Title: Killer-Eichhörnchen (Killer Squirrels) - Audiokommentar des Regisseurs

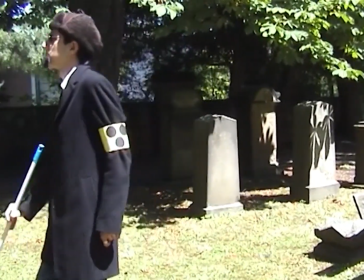Sinfonie zu bringen, für eine etwas melancholischere Stimmung. Aber wie man sieht, passt der Mozart wirklich exzellent zu der Szene.
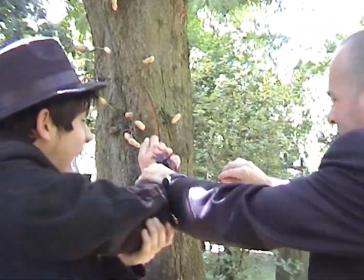Und jetzt müssen sie beiden wieder abhauen. Und schon wieder kommt Mozart im Hintergrund, mehr dazu im Musik-Making-of.
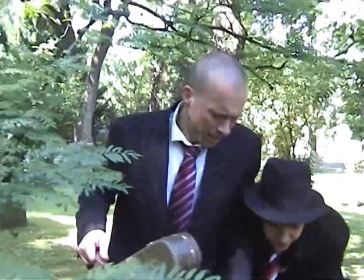Und die beiden spielen wirklich gut, wie sie so herausgehen aus dem Park. Und wie Vincenzo sich ärgert.
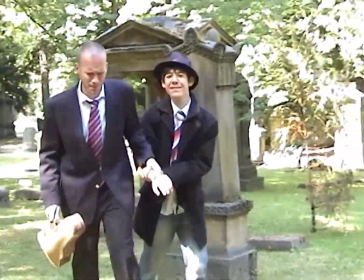Und bei der Szene jetzt, wo er Luigi den Stachel aus der Hand reißt, war es sehr, sehr witzig,
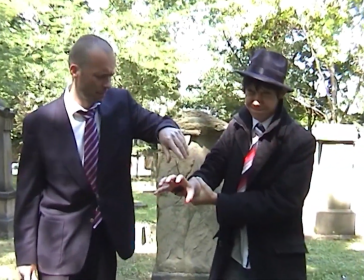weil beim ersten Take einige Leute im Hintergrund durch den Park gingen und Luigi schrie wie verrückt und die Leute drehten sich nicht mal um.
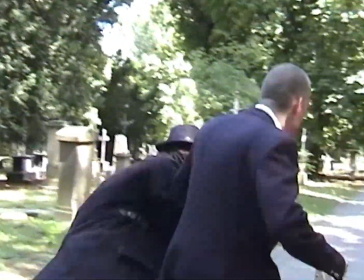Für die schien das selbstverständlich zu sein, dass da einer so herumschreit. Es war wirklich lustig, dass sie sich nicht mal umdrehten.
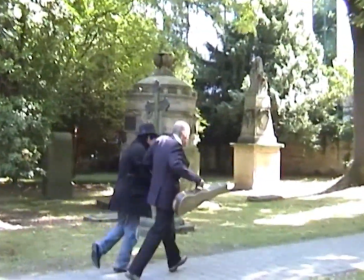Das sieht man auch im Making-of, den Take. Im Film ist es der zweite Take.
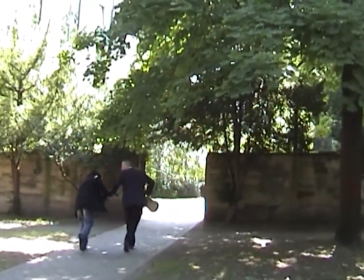Und diese Aufnahme, wie sie beide aus dem Park gehen, finde ich äußerst witzig und ist eine meiner Lieblingseinstellungen von dieser Szene.
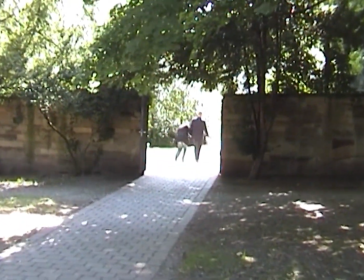Es erinnert mich so ein bisschen an Dick-und-Doof-Filme, wie Vincenzo sich so ärgert und herausgeht und jetzt die Sonne überblendet.
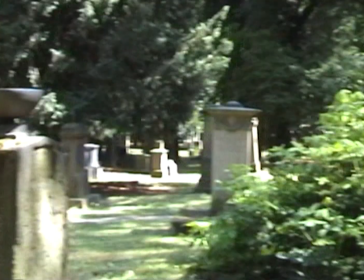Das ist übrigens ein nachträglich hinzugefügter Effekt. Nochmal kurz die Signorina und der Schwenk durch den Park, der Kameraschwenk.
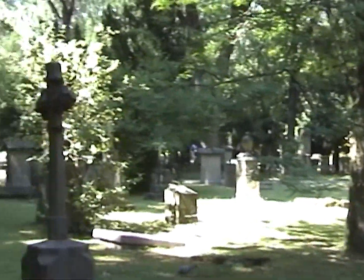Der war eigentlich ganz spontan aufgenommen. Jetzt sehen wir kurz einen Penner auf einer Bank, der eine Brezel abbeißt, eine improvisierte Szene und ein Eichhörnchen im Baum.
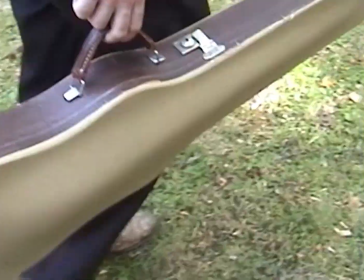Und wieder den Blinden. Eigentlich war es ziemlich unangenehm, den Blinden zu spielen, weil es Hochsommer war und ich eine sehr warme Pelzmütze trug und einen Wintermantel.
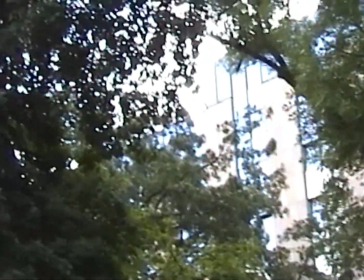Eine ziemliche Hitze. Und hier wieder meine Lieblingskamerafahrt in den Himmel, dass man Blätter sieht.
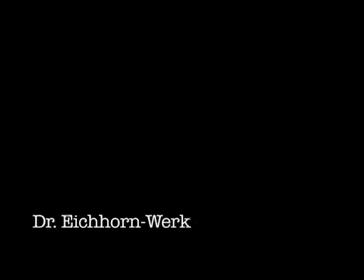Die kommt öfters im Film vor und kommt eigentlich in vielen meiner Filme vor. Ich mag einfach diese Kameraeinstellung.
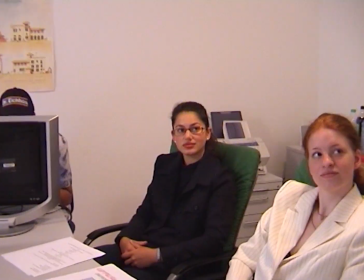Die Dr. Eichhorn-Werke. Eine der zuletzt gedrehten Szenen am vorletzten Drehtag. Ist im gleichen Büro wie die Mafia-Szenen gedreht, alles nur ein bisschen umdekoriert.
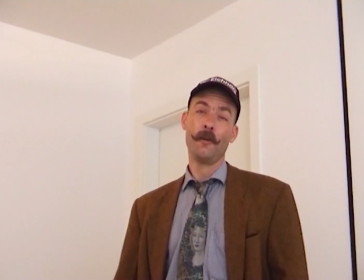Man sieht schon die Dr. Eichhorn-Nusspastillen, eigentlich Schokobonbons. Die Szene ging eigentlich etwas länger, die sieht man in Deleted Scenes mit einer Erklärung dazu.
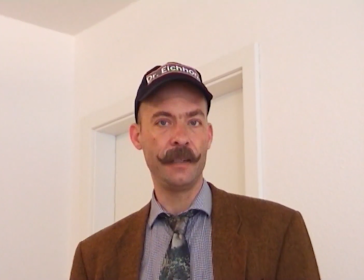Aber hier sind die ganzen Marketing-Fachleute und Gregor als der Chef vom Marketing.
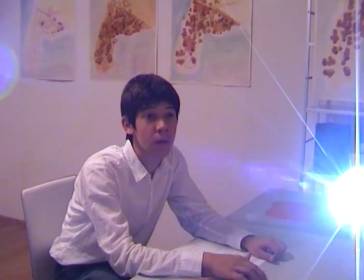Die Präsentation habe ich am Tag vorher schnell gemacht gehabt und alle Bilder darin auch. Mir macht das so Spaß, Grafikbearbeitung und so.
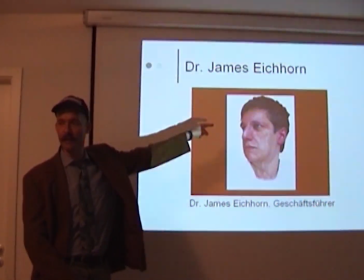Und das Layout basiert auf meinem mündlichen Abitur in Geschichte, wo ich PowerPoint-Präsentationen gehalten habe.
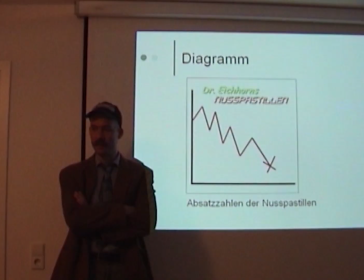Aber das ist nur am Rande. Ja, hier das Diagramm mit den Nusspastillen ist übrigens nicht beschriftet, dazu in Deleted Scenes mehr.
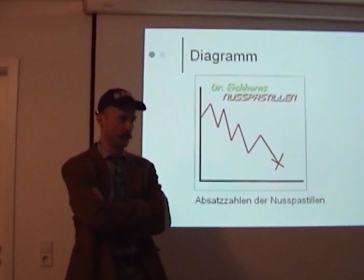Und Gregor sagt, unser geliebter Führer Dr. Eichhorn ist übrigens improvisiert gewesen.
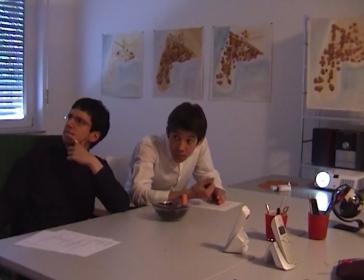Ja, das Kartenspiel, überall das gleiche Gesicht drauf. Auf jeder Karte.
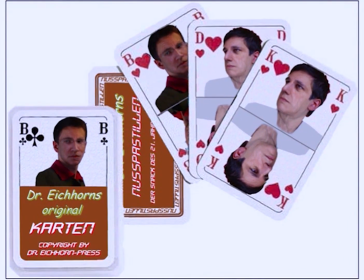Es ist immer mein Gesicht gealtert, eben für diesen Römerfilm vor einem Jahr, den ich dann doch nicht realisiert hatte.
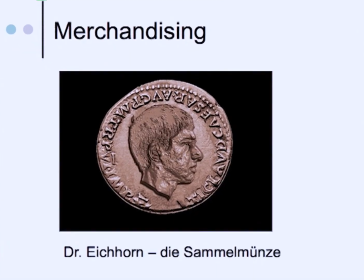Dann die Sammelmünze ist wieder mein Gesicht, war wieder von dem Römerfilm. Und ziemlich aufwendige Arbeit war die gewesen.
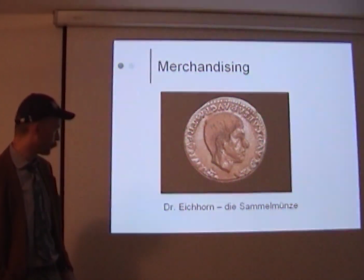Die hatte ich damals vor einem Jahr sicher 2 Tage lang am Stück bearbeitet mit dem Porträt. Und jetzt das Nussbier, auf eine Bierflasche geklebt.
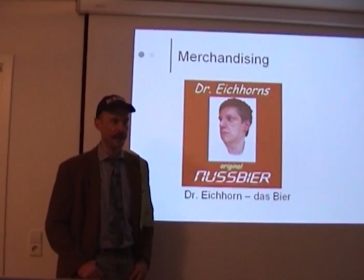Im fertigen Film fand ich, brauchte man nicht so viele Aufnahmen davon, aber es war schon eine ziemliche Mühe, auch die Bierflasche richtig mit Etiketten zu bekleben, vorne und hinten.
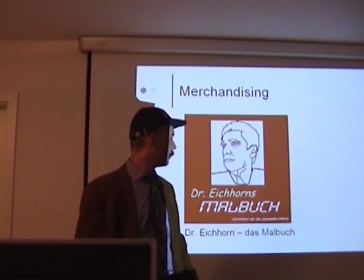Und jetzt das Malbuch. Ich frage mich manchmal, welche Eltern würden ihren Kindern so etwas schenken?
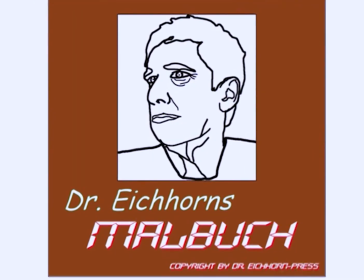So ein Malbuch für kleine Kinder. Die Falten habe ich übrigens extra nachgezogen gehabt, noch auf diesem Bild.
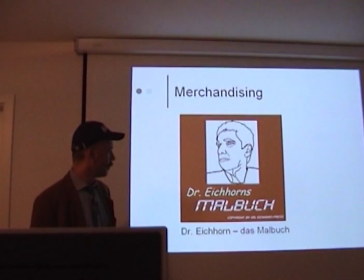Wie gesagt, am Tag vorher habe ich das alles gemacht. Eben Copyright bei Dr. Eichhorn Press. Ja.
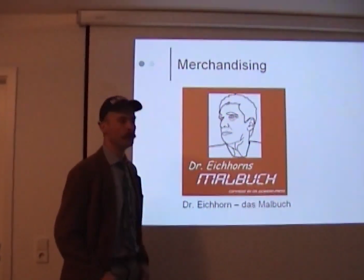Übrigens war das Drehbuch hier am Anfang viel kürzer.
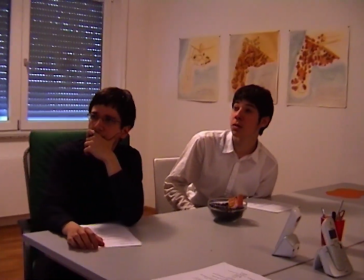Und ich habe diese Fassung, auch nachdem ich dieses hier geschnitten habe, auch am Tag vorher geschrieben gehabt.
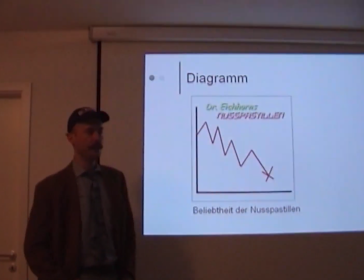Ursprünglich ging das Drehbuch nur über 1,5 Seiten und hatte nicht mal eine Präsentation drin. Die Idee kam mir alles am Tag davor eigentlich.
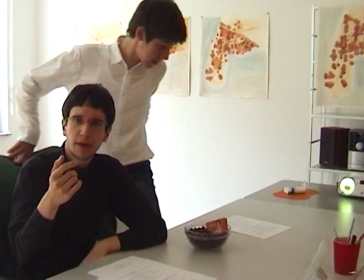Ja. Und meine Rolle habe ich hier massiv gekürzt.
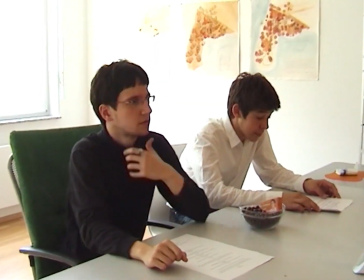Eigentlich sollte ich während der ganzen Konferenz Nusspastillen essen und dadurch immer higher am LSD werden.
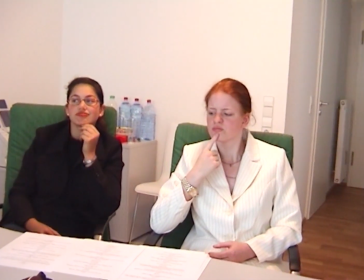Davon sind jetzt nur ganz kurze Spuren übrig geblieben, weil ich fand, es passt nicht in der kurzen Zeit, wäre ein bisschen zu albern.
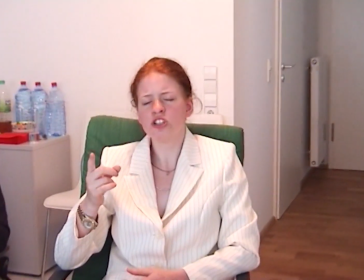Im Making-of sieht man ein paar Aufnahmen davon, aber ich habe sie auch in der Extended Scene nicht mehr so bearbeitet.
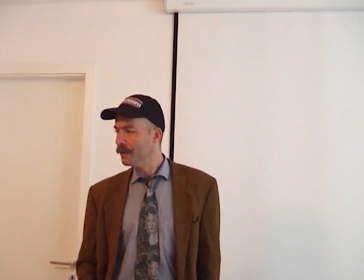Ja. Wie Gregor sich jetzt aufregt, ist wirklich, wirklich gut gemacht.
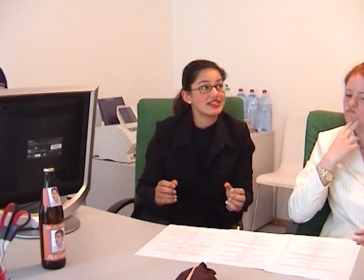Er hatte auch einen riesen Spaß dabei, wie wir alle. Auf dem Tisch liegt übrigens das Skript, es wurde wieder so Satz für Satz aufgenommen und wirkt erst im Schnitt so richtig flüssig.
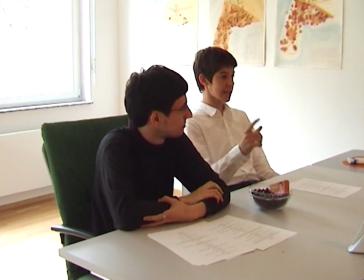Und jetzt, wie Gregor sich gleich aufregt, nämlich jetzt.
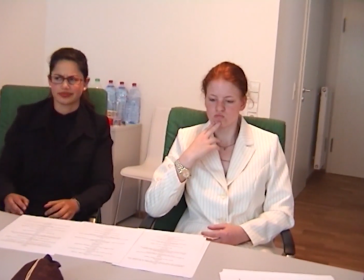Das wollte er sagen. Ich kann so nicht arbeiten. Im Drehbuch stand nur, ich kann so nicht arbeiten. Alle spielen hier wirklich gut.
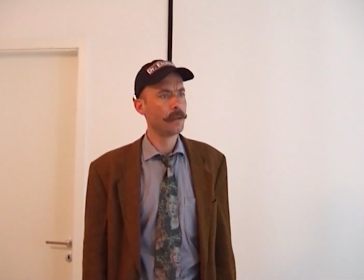Auch Franziska, die noch die Freundin des Schlägers spielt und das eine Kind in der Eichhorn-Werbung.
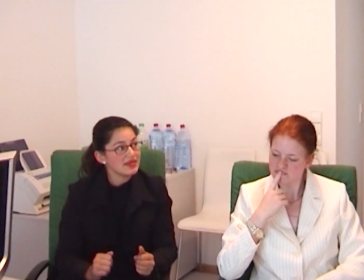SMB, der Praktikant.